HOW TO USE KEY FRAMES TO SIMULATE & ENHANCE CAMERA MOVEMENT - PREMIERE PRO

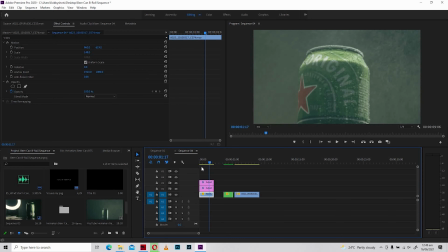248s
Basically, there's no motion in here, there's no animation, and that's what we are going to create to give the illusion or to emulate camera movement. All right, so what we are going to simply do is that we're going to make sure that our playhead is all the way to the left, or you could even keep it over here a little bit this way.
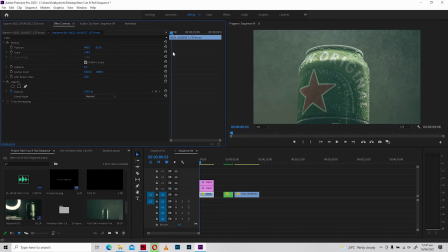266s
We can always shift the keyframe all the way to the left or wherever you want it to be. Because I've already set my scale, I'm going to simply hit this toggle animation right over there, and that's automatically going to create my first keyframe for me. So the next thing that I'm going to do is that I'm going to move it all the way to somewhere in the middle
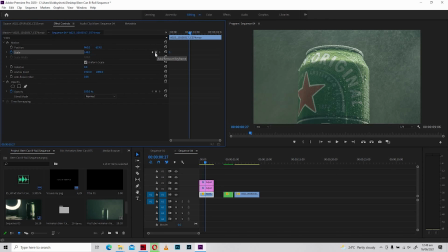286s
and hit this add or remove keyframe icon, and once I hit it, I have another keyframe selected. But what you notice is that there's no animation in there, and that's because I didn't alter these values or this value.
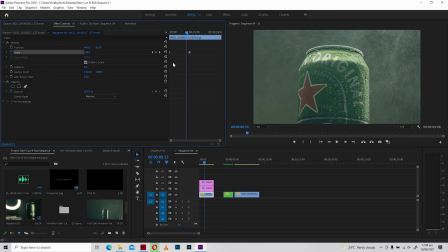305s
All right, so let's just make that change. So you can simply hit this particular key to go to the next keyframe, and it sends you right to the next. And if you want to go to the previous keyframe, you hit this likewise. All right, and that's exactly that.
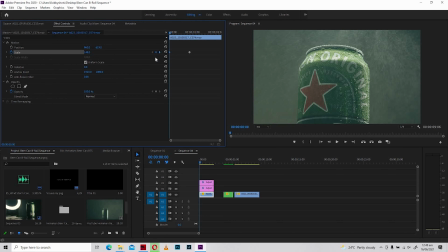320s
So what we're going to change is this particular keyframe's value to something different, either to zoom in or to zoom out. Right, so because you already zoomed in to the framing that we prefer, we are just going to have the playhead right on top of this particular keyframe.
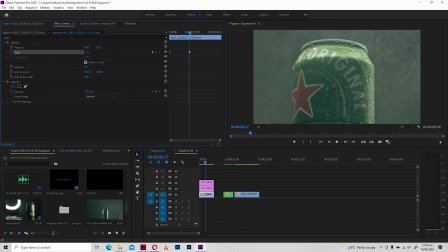337s
Then you're going to change the value. All right, okay, like this. So we moved from 148 all the way to
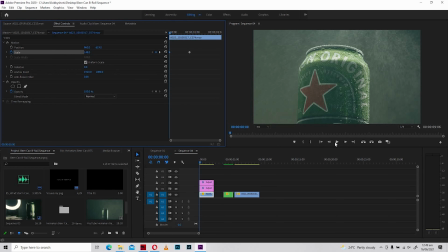352s
177, and just with this you can notice a huge difference in the shot. All right, so what you notice is that once it gets to the last keyframe, it ends, and that's because that's where we've actually put the keyframe. I'm going to love to have my last keyframe all the way to the last end of my clip,
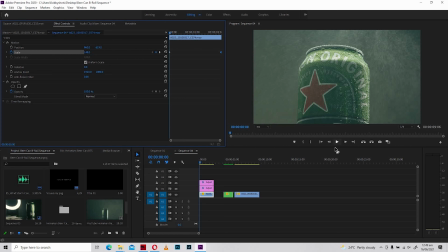372s
and that's going to give me a smooth flow from the first keyframe all the way to the last, and that actually zooms in the shot. And because the can is rotating on a rotating disc, it is given much more motion and much more visual interest, and that makes it even better than before.
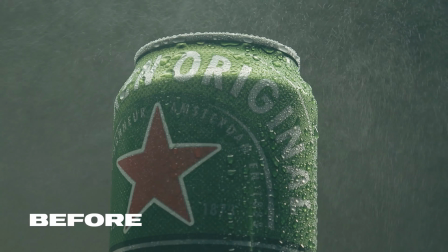390s
All right, so let's look at before and after.
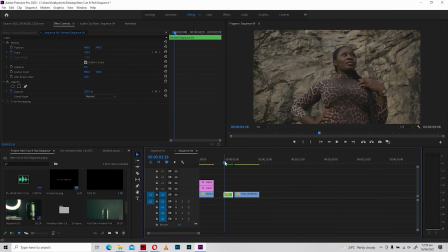395s
All right, the next clip is going to be something much more different, because here I already gave some camera movement to this particular shot. It already has a zoom out camera movement to its properties.
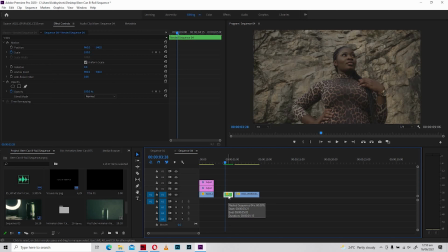409s
So what we are going to do over here is to create the illusion of the background to make it look as if the background is pulling towards the camera and the subject is still where she is. All right, it's kind of confusing, and that's what simply can be termed as zolly, which is a combination of using a dolly and zoom all at the same time.
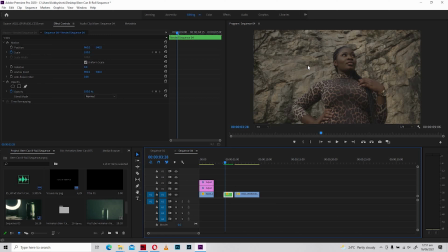429s
This can be achieved with using a camera, and as you push the camera forward, you zoom out or you zoom in, depending on either you're pushing the camera forward or pulling it backwards. So let's create that with using keyframes to emulate that sense of camera movement. All right, okay, so because we already have a zoom out,
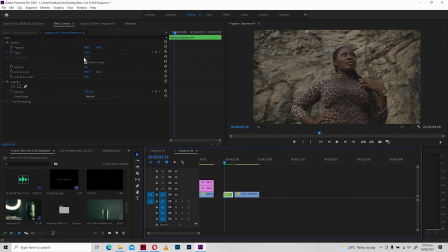449s
what we are simply going to do is likewise going to create our keyframes. So we're going to hit my first keyframe over here, and as you notice, there's a zoom out. All right, so what I'm going to do is I'm going to zoom in like that
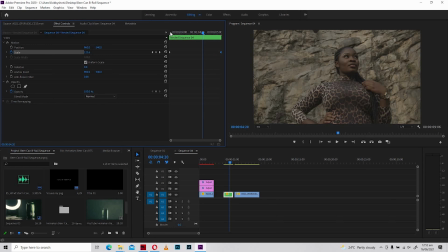468s
by increasing the scale, and let's look at how the shot turns out to be. So this is what actually happens with just two keyframes, and you notice that there's a huge difference in the shot.
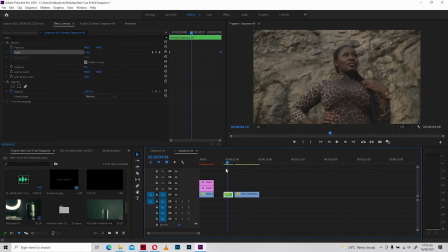481s
All right, so it gives you the illusion of the background being pulled towards the camera, but the subject still in the same size, giving that illusion that the subject is still, but it's just the background moving towards the camera,
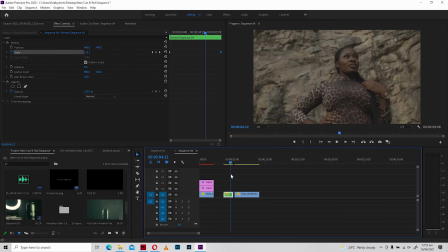496s
and that is just exceptional. With just two keyframes, we're able to achieve this look. So equally, let us look at before and after. Okay, finally, our last shot of the day of this tutorial. There's another camera movement where the camera is being
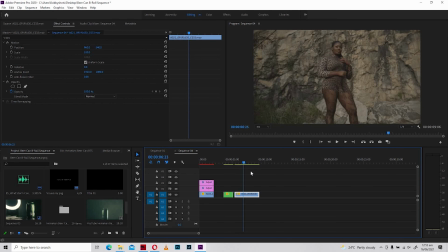516s
moved across the shot and the subject is maintained in the middle or in the center of the frame. All right, so what we're going to do is we're going to equally zoom in into this shot, but there's going to be something different over here that we are going to perform, because the headroom that we have over here is not as big as we would want.
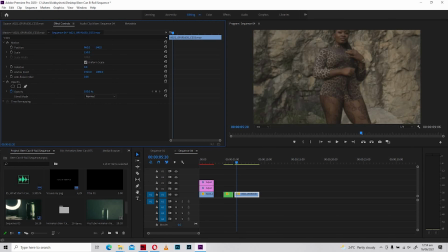534s
Because if we scale in, this is what you're going to notice. We're going to notice that our subject is going to hit the top of the frame, and we're going to use keyframes again to change the properties and maintain our subject still having enough headroom in the shot.
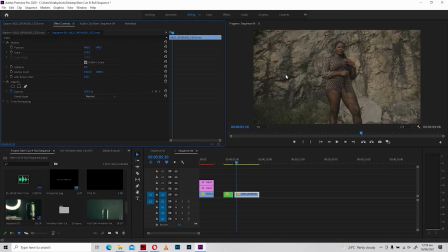550s
So I'm going to hit Ctrl+Z to revert back to the settings, and we're going to start with, of course, our first keyframe, which is the scale. All right, and all the way to anywhere we can just push all the way, pull the shot towards the camera.
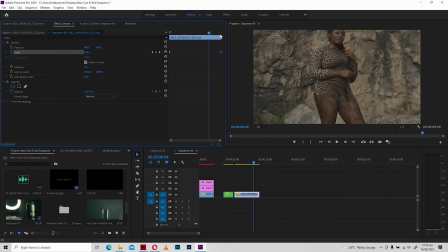569s
Maybe this is just fine for us, and yeah, all the way to the last end of the clip. All right, so let's just play and see how it looks like. All right, so this already looks good, but the only problem that we are facing right now is that our subject is losing
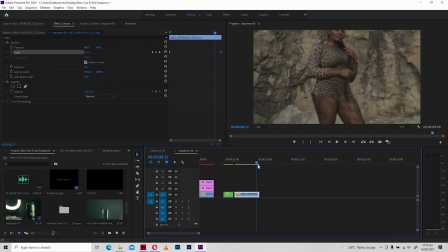589s
her headroom and even cutting the top of her head off out of the frame. All right, and that's what we are going to essentially change. All right, so what is going to happen over here is that we're going to use position
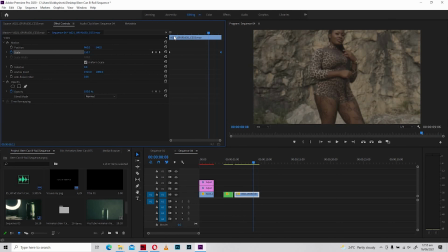603s
as our solution to maintain an equal headroom all the way to the last end of the clip. All right, so what we're going to do over here is just to hit position and make sure that we hit it all the way,
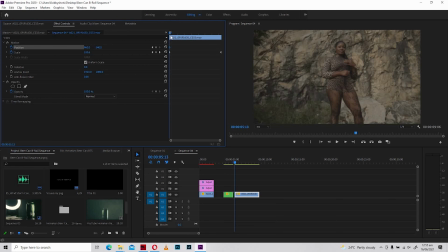617s
the keyframe all the way to the left, so that we have a fresh start like we have with the scale. And with this value, you're going to push it all the way to the right to bring the frame downwards
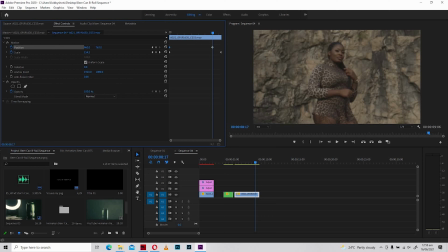631s
and maintain a headroom of this size by the time we hit the end of the clip. All right, so let's look at the shots and see if we've been able to change something or we've been able to solve that problem.
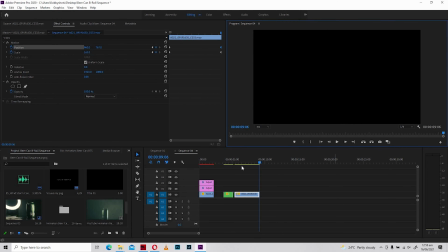646s
All right, so what you notice over here is that we are maintaining our headroom from the beginning of the shot
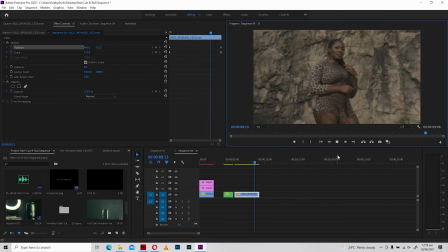654s
to the last end of this clip.
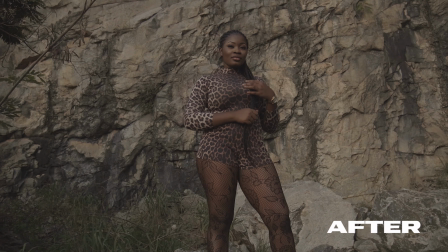657s
And that's simply how you can use keyframes to emulate camera movements to bring visual interest in your shots.
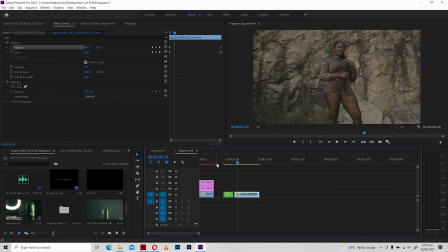665s
So this actually brings us to the end of the video. If you enjoyed it, please give it a thumbs up and turn on the post notification button to be always notified of future videos such as this, such as tutorials, such as interviews with creatives, such as behind the scenes of my music videos or my video productions and my photography.
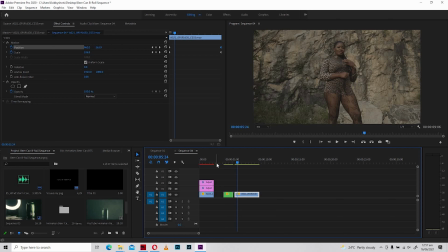681s
All the things that you guys long for in filmmaking and photography, that's what we do over here on my YouTube channel. And on that note, have a wonderful day. See ya.